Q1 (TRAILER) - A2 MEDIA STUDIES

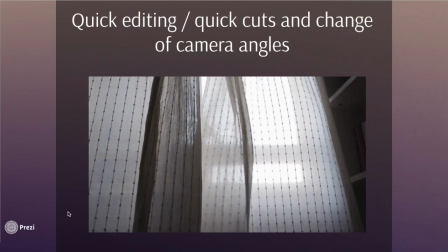Quick editing was also used at the end of my trailer in the montage, in which the shots were only about 1 or 1.5 seconds long, so it really created confusion, and that added with the music created lots of suspense and tension,
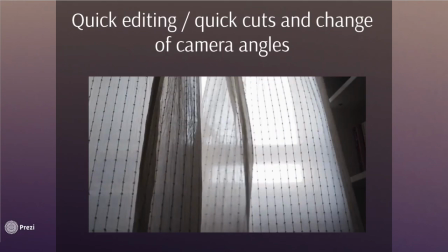and therefore confused the audience a lot, which is what we were aiming for, as this is a coding convention of psychological thriller trailers.
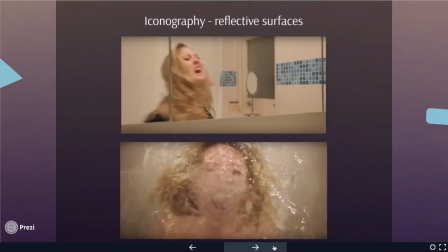Iconography, there are lots of reflective surfaces in this trailer. In Black Swan, there is a scene where Nina is screaming underwater, and I wanted to replicate that in my trailer by having a close-up shot of Blair doing the same thing. I feel that this is very effective in showing her descent into insanity.
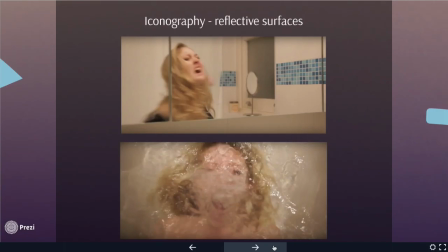There are also a lot of mirrors in psychological thrillers, and by having an over-the-shoulder shot of Blair smashing one shows that she's mentally unstable, and it kind of suggests that she can't deal with what's inside her, and she's like smashing her reflection because she's just has no idea what's going on.
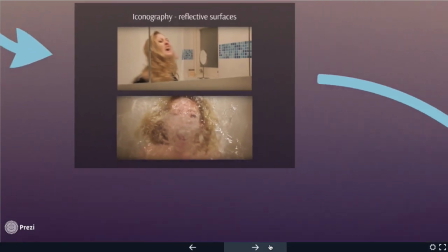Another iconography that we used was makeup. Makeup helps to show the deterioration of the character, and through having Blair's
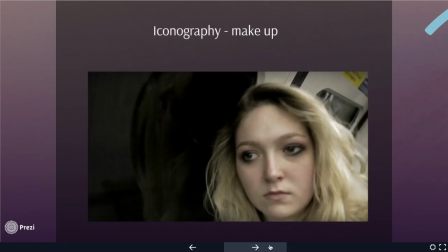makeup getting worse and worse throughout the trailer through close-up shots, as you can see here, demonstrate well the genre of the film, as she's clearly breaking down in some way.
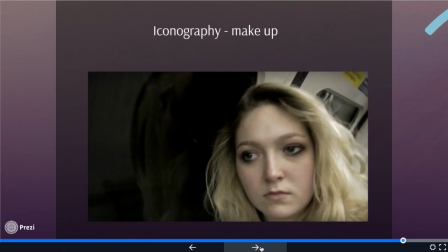Therefore, I feel like we've adhered to the conventions of iconography used in psychological thriller trailers.
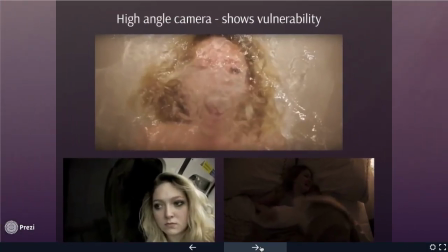Finally, I'm going to talk about the high angle camera used. This helps show vulnerability of the protagonist and is used in lots of other psychological thriller trailers. So here we've got Blair having a nightmare in bed, and when we're on the tube, and it's kind of like the angle slightly higher,
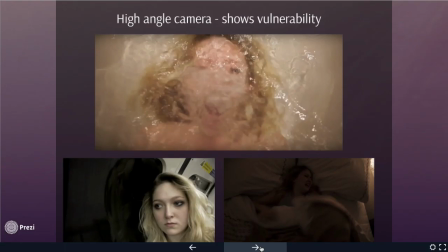it shows her being she's just really vulnerable all the time because she's just going insane inside, and she's really like weak in that sense. She doesn't know what to do, and she's kind of panicking, and I feel like we've showed that well through using a high angle camera. That is the end of my question 1.